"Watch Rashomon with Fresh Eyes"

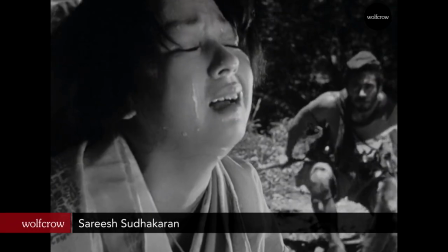[0:00]
Rashomon, directed by Akira Kurosawa, is considered one of the greatest films ever made.
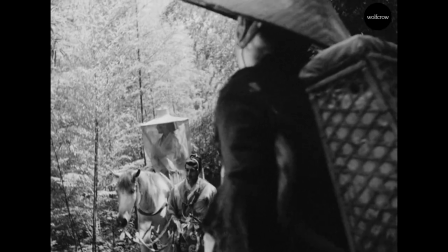[0:05]
What is so great about Rashomon? Let me show you in this video. I grade a film on four criteria.
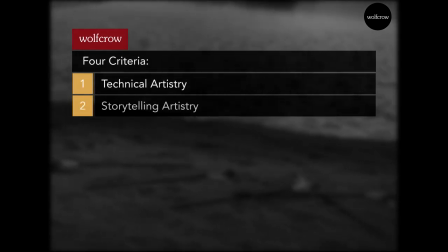[0:11]
These are technical artistry, storytelling artistry, entertainment, and art.
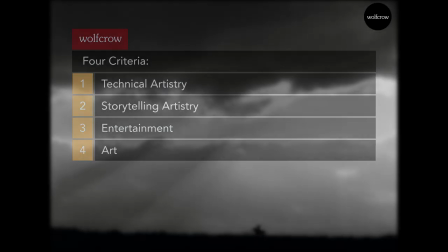[0:16]
A film must ace all four to be great. If you want to know what makes a great film, I'll link to it below.
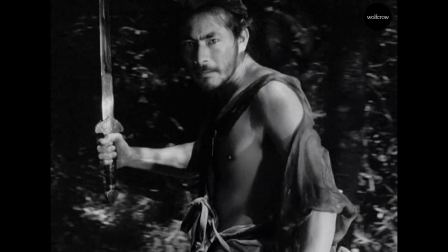[0:23]
Rashomon was a breath of fresh air to world cinema. Before it, not many film snobs respected films from Asia.
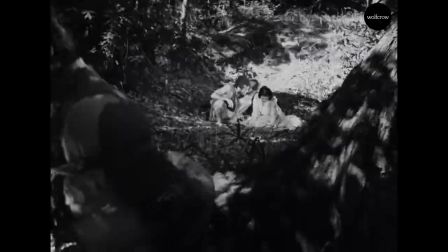[0:29]
Rashomon showed what directors beyond Hollywood and Europe could achieve that you could tell a story in a different way.
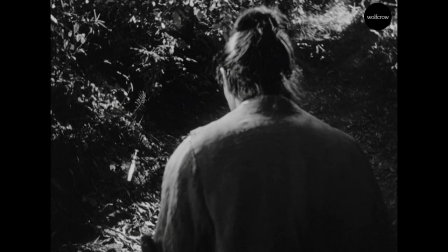[0:36]
There are many innovations in Rashomon.
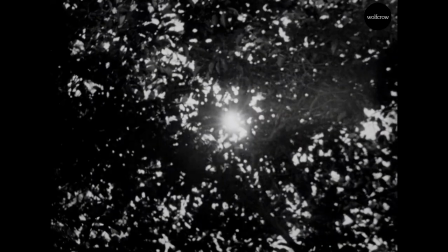[0:38]
The most popular and probably the least important is that it is widely regarded as the first film in which the camera was pointed at the sun.
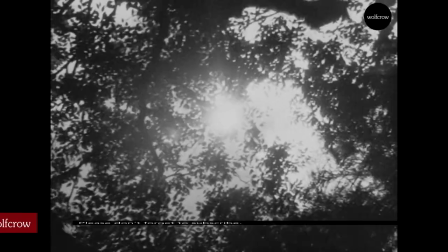[0:47]
It's not an exposure challenge, because anyone with a camera can expose the sun. Photochemical film was extremely combustible, and old film still is.
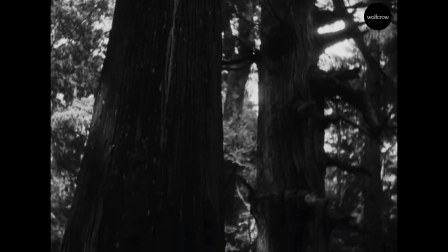[0:56]
You could ruin your film and your health, so was rarely attempted.
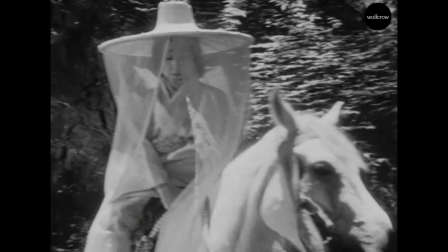[0:59]
Kurosawa had many films as director under his belt, so he knew he could experiment a bit and burn a few cameras without getting fired.
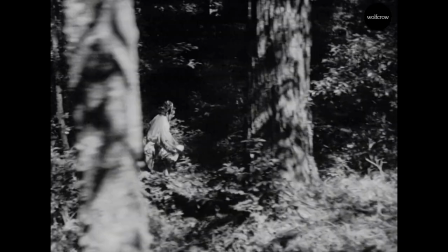[1:07]
Lighting-wise, the dapple lighting that's so consistent across Rashomon is extremely hard to achieve.
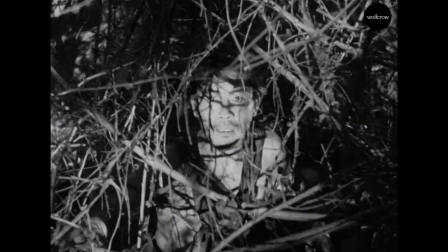[1:13]
Cimetographer Kazuha Miyagawa used large mirrors to reflect sunlight,
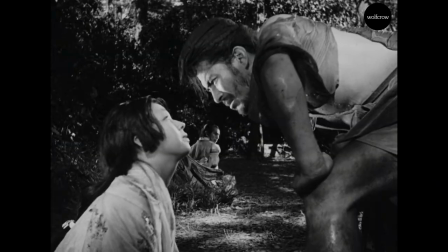[1:18]
because nothing else could provide that much light for the lens aperture they were working with.
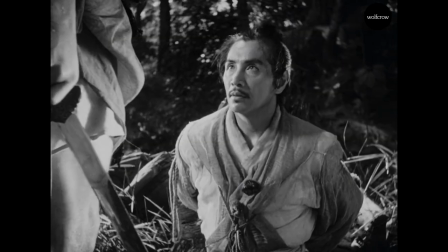[1:23]
There were no HMIs in those days, and Rashomon was mostly shot in a real forest for budgetary reasons.
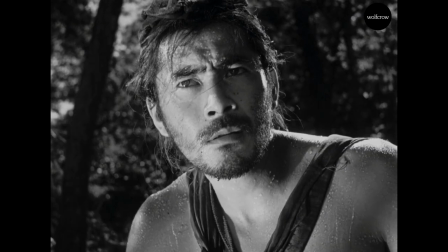[1:30]
The studio financed this crazy experiment because his earlier films were hits, but they weren't that suicidal with their money.
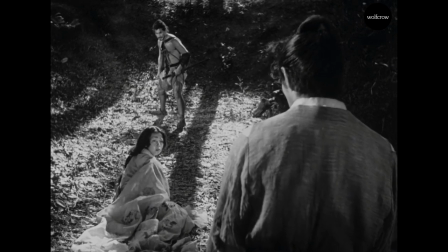[1:37]
The amount of effort that went into positioning and repositioning those mirrors with the wind blowing through the forest is well documented.
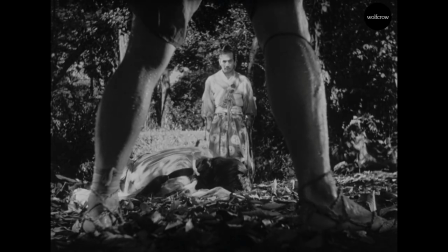[1:43]
That's the kind of director Kurosawa was, a perfectionist.
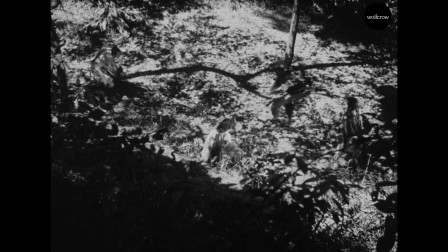[1:47]
The dapple light brings a magical feel to the entire forest, as if the characters are deep in its clutches and can't escape.
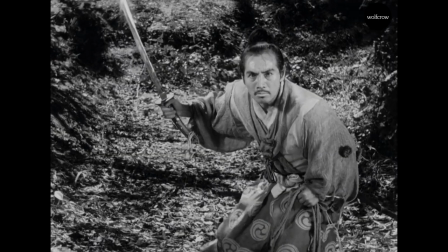[1:55]
The forest is all around them, like a dream, and this feeling can't be shaken off.
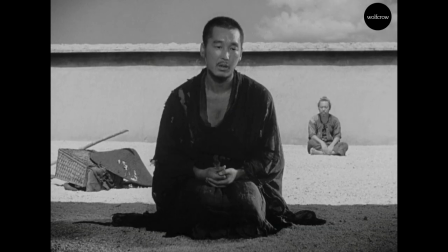[1:59]
Contrast that to the courtyard scenes in open daylight with the sky clear and visible.
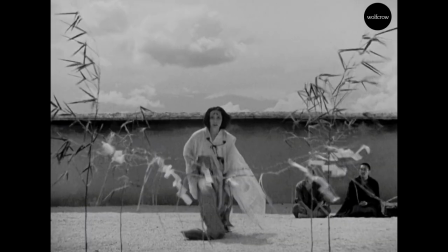[2:05]
This is where the truth might be revealed. What truth? I'll talk about that a bit later.
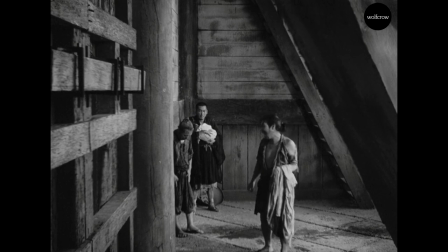[2:10]
Kurosawa and Miyagawa employ deep focus in Rashomon. Most everything in the frame is in focus.
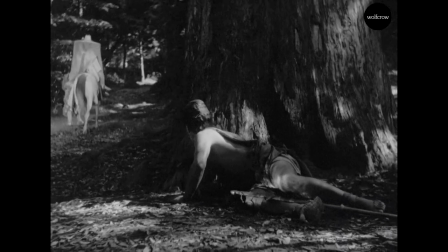[2:16]
Later in his career, Kurosawa moved towards telephoto lenses,
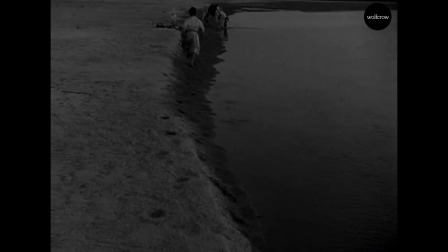[2:20]
but for most of Rashomon, it was a standard set of focal lengths you'd have found in most films.
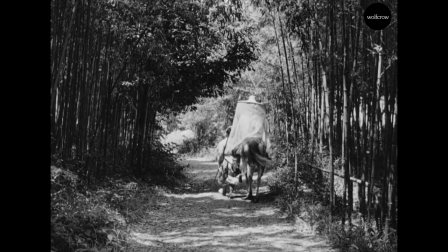[2:25]
I've explained this in greater detail in my video on the lenses Akira Kurosawa used.
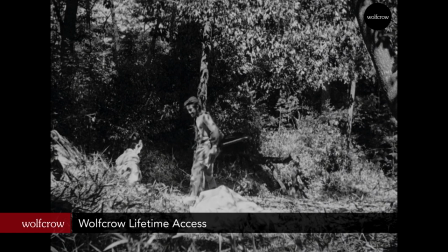[2:30]
You'll find it in Wolfcrow Lifetime Access. I'll link to it below. The next big innovation was rain.
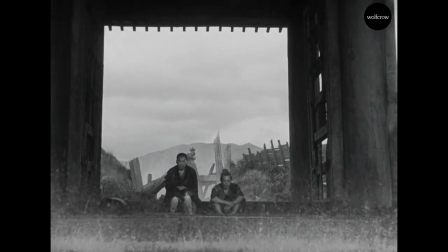[2:36]
Kurosawa drained all the water they had ordered in testing alone, so they had to get water from a nearby reservoir.
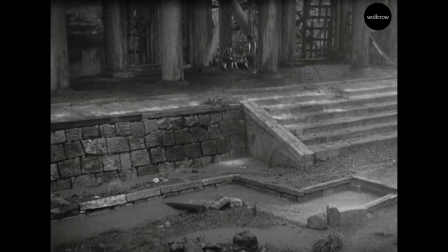[2:43]
They mixed black paint with the water so you could see the raindrops on camera, Otherwise, the drops wouldn't really be visible.
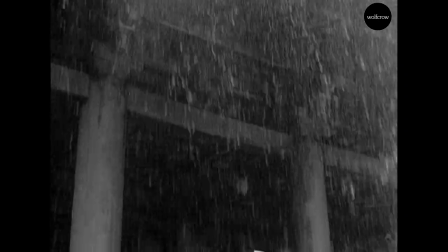[2:50]
Using large black droplets sells the effect of a terrible downpour as if you're witnessing the real thing.
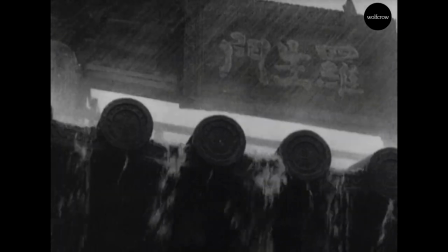[2:57]
It starts off Rashomon with a bang and you know you're watching something special. Wind and rain recur Sava's staples.
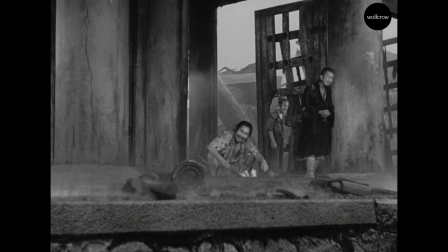[3:03]
He uses them not just for effect, but also as a storytelling device. For example, the bandit blames the breeze for what he did later that day.
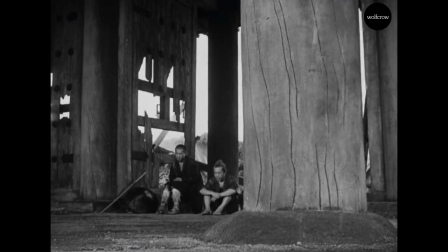[3:11]
The production design was sparse but important.
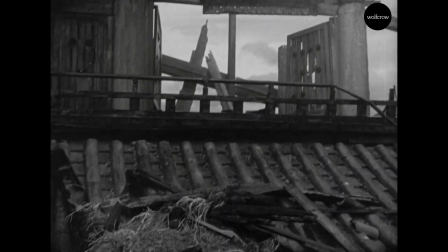[3:13]
The broken gate, named Rashomon, was an extant gate at the time that was referenced and reconstructed for the film.
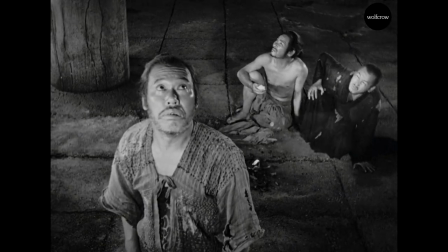[3:21]
It was built during the Heian period and fell into ruin in the 12th century, which is the period the film is set in.
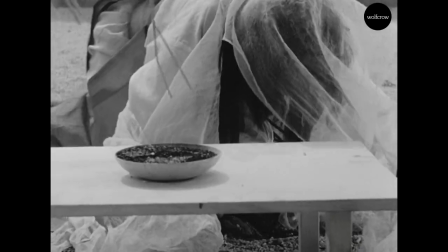[3:27]
Kurosawa could have really used any era for this story, but he deliberately sets it in a period of turmoil and chaos,
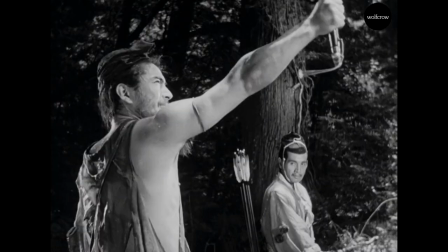[3:34]
where man has to be constantly on guard against his fellow men. You can't trust anybody, and that is the very core of Rashomon.
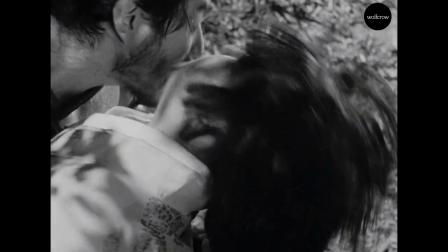[3:43]
Rashomon is a story of rape and murder. There are four witnesses, a woodcutter, a samurai, his wife, and a bandit.
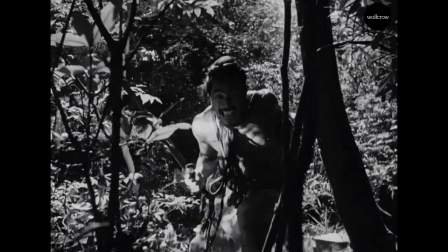[3:50]
Here's the problem, their stories don't match. The murderer changes identity depending on whose story we're watching.
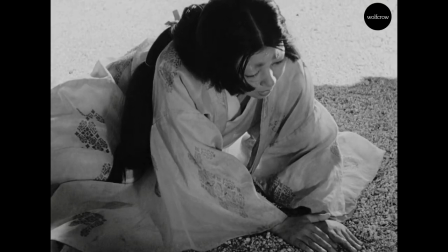[3:57]
This phenomenon is something police officers face daily in a crime scene with witnesses.
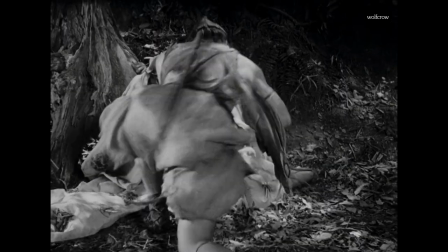[4:02]
It's hard for people to agree on the details, even the most obvious ones.
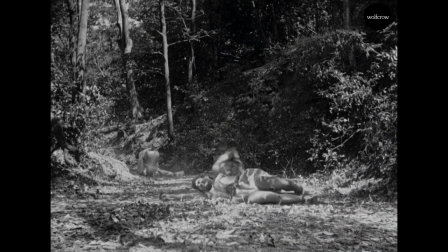[4:06]
Today, the name for this problem is the Rashomon Effect, the unreliability of witnesses.
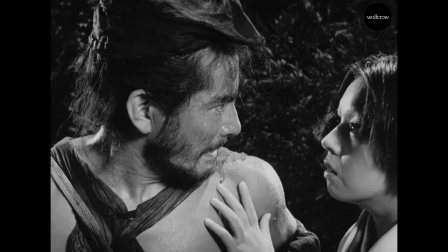[4:13]
Rashomon is structured as a murder mystery. I got a bit cheeky a few years ago and found a solution to the mystery.
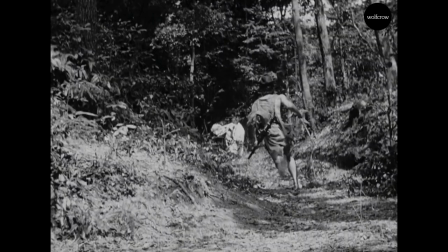[4:19]
I made a video about it and also explained the importance of Rashomon as a work of art.
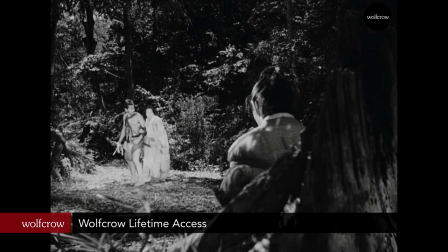[4:23]
You'll find it in Wolf Crow Lifetime Access. Back to the story. Whom do we believe?
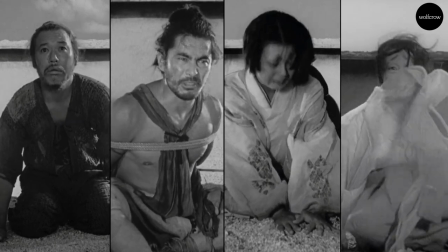[4:29]
Every story is plausible because all we can do is depend on the accounts of each eyewitness. This means the actors playing those roles must be terrific, and they are.
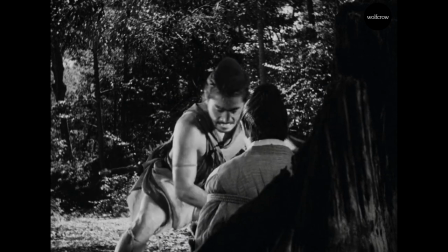[4:38]
Toshiro Mifune is at his best here. He had to add layers and slight changes to his character, depending on whose point of view is being told.
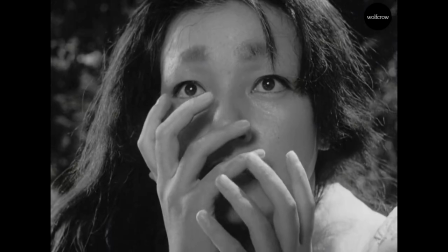[4:46]
To many, he was the standout. To me, though, I was mesmerized most by the work of Machiko Kyo.
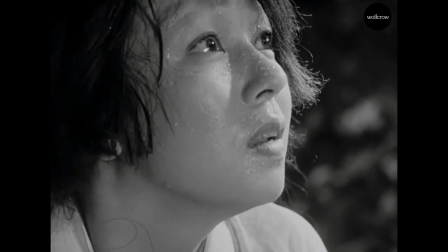[4:53]
Not only does she stand toe-to-toe with Mifune, I believe she outclasses him. Editing is another incredible draw in Rashomon.
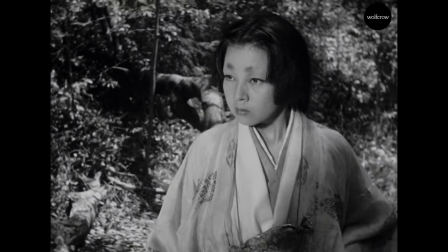[5:00]
Each story finds a different rhythm in the edit. What I'll highlight here is pure Kurosawa.
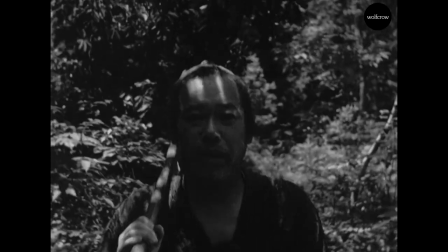[5:05]
Early in the film, he tricks the viewer into a trance-like state as Takashi Shimura, playing the woodcutter, walks into the forest.
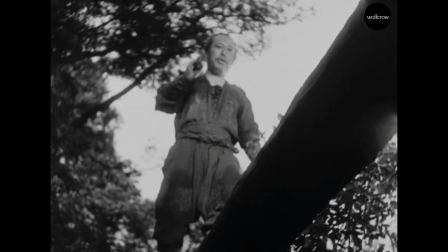[5:12]
Without actually realizing it, we slip into a maze, and at the end of it we don't remember how we got there,
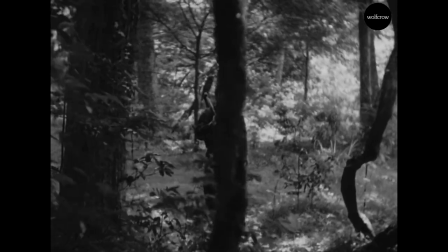[5:18]
all meticulously planned and executed, including this long tracking shot.
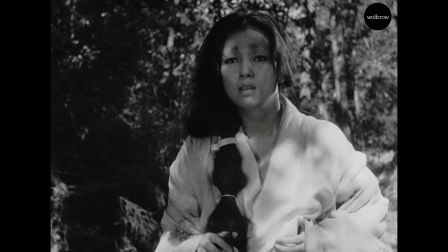[5:23]
The payoff comes later in another scene where the wife holds a knife and is in a trance her own as she sways to and fro from side to side.
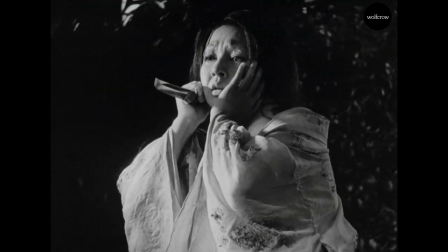[5:31]
It's an incredible scene, because once your attention is drawn to it, you can never unsee it.
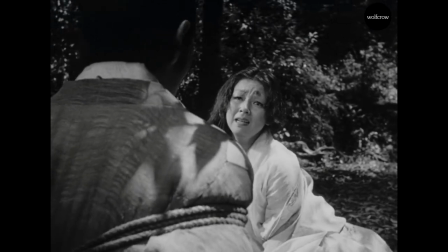[5:36]
On first viewing, and I was lucky enough to watch Rashomon on the large screen, I was totally into it.
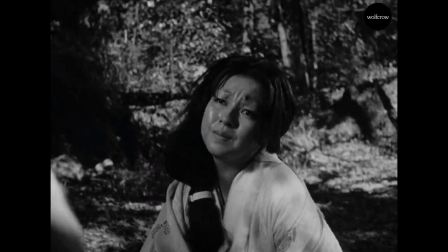[5:42]
I didn't know one could use pure cinema to tell stories in powerful ways, and this scene in Rashomon is the amalgamation of all things great about pure cinema.
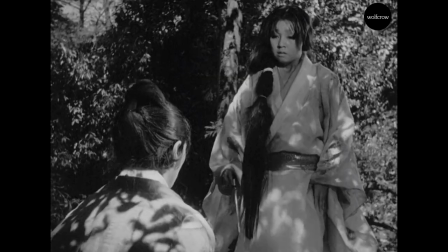[5:52]
Cinematography, acting, music, and editing. No dialogue. There are many other examples.
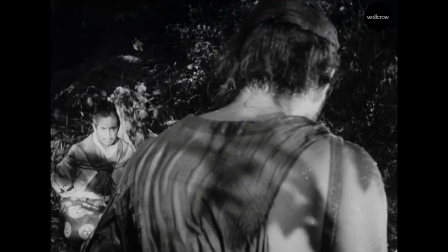[5:57]
I'll just talk about one more that younger audiences might recognize. The Mexican standoff, or any gunfight ever, is a core construct in Rashomon.
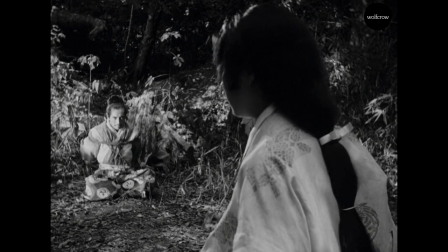[6:06]
It is displayed in many forms, almost always there's anticipation and suspense,
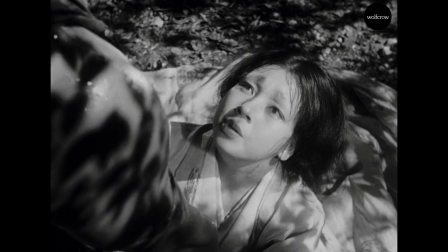[6:11]
and it is all created by just cutting on the look, a popular editing concept Godard spoke about.
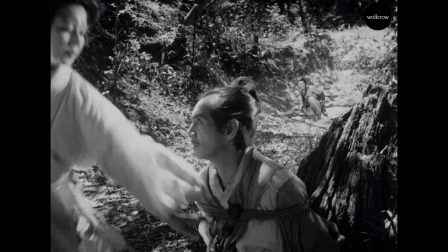[6:18]
Rashomon is a thoroughly entertaining film. The murder mystery and fast-pacing is great fun even today.
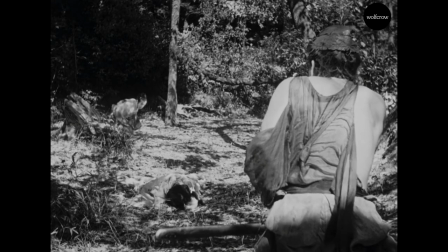[6:23]
A lot of people will be surprised to learn the average shot length in Rashomon is shorter than the average at the time.
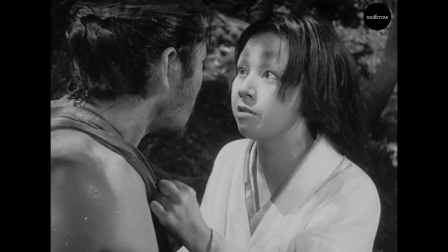[6:30]
It's closer to how films are paced today. It's rewatchable not only for its finer points, but also as a mystery you'll be itching to solve.
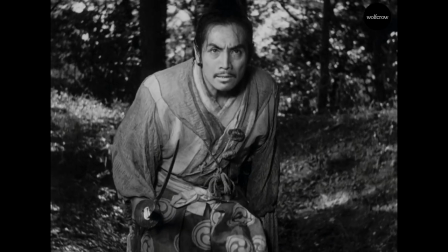[6:38]
It did well in Japan on release and made money for the studio, so the experiment paid off.
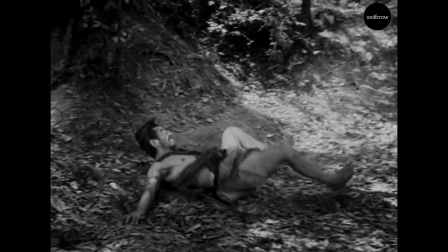[6:43]
It also established Kurosawa as a director to watch, and it propelled his career to heights elements, no other director has matched, artistically speaking of course.
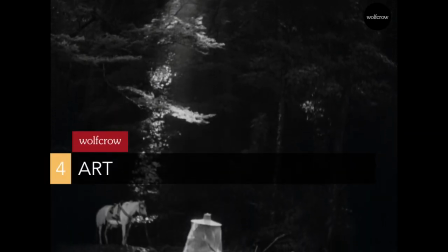[6:52]
Which brings us to the question, is Rashomon art?
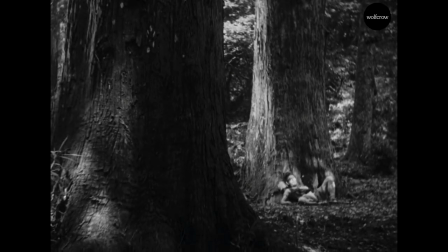[6:56]
Kurosawa borrowed from two short stories to write Rashomon, but this union of sound and image won't be found in any book.
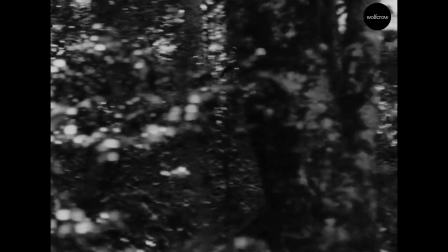[7:02]
When Kurosawa first presented his assistants with the script of Rashomon, they had no clue what it meant.
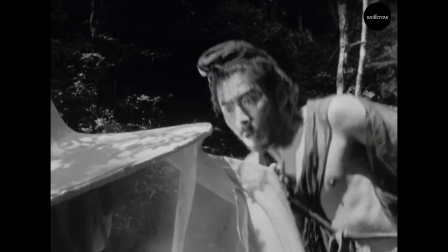[7:09]
Very few people thought it was going to turn out good, let alone great. They didn't understand that words just tell a story, the director brings it to life.
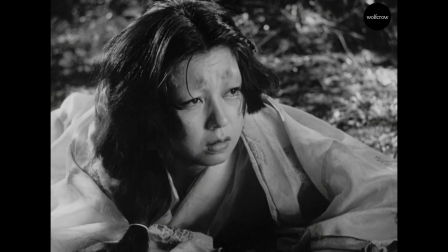[7:18]
That's the hand of the artist. Like many of Kurosawa's films, Rashomon is the perfect marriage of entertainment and art,
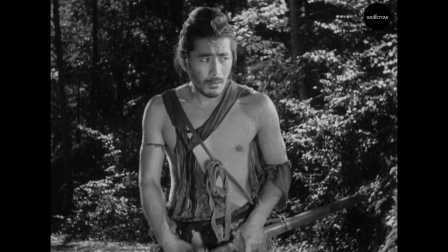[7:25]
which is why it is one of the greatest films ever made, and is fourth on my list of 100 films to see before you die.
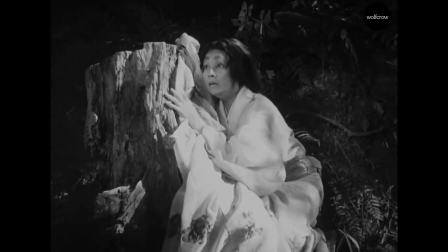[7:32]
If you enjoyed this video, please hit like and don't forget to subscribe and hit the bell on the right.
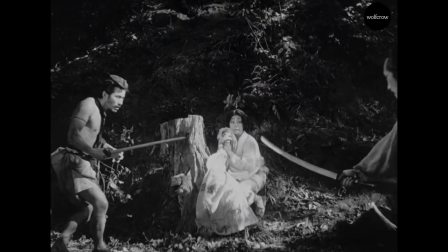[7:37]
I'll see you in the next one. Bye now.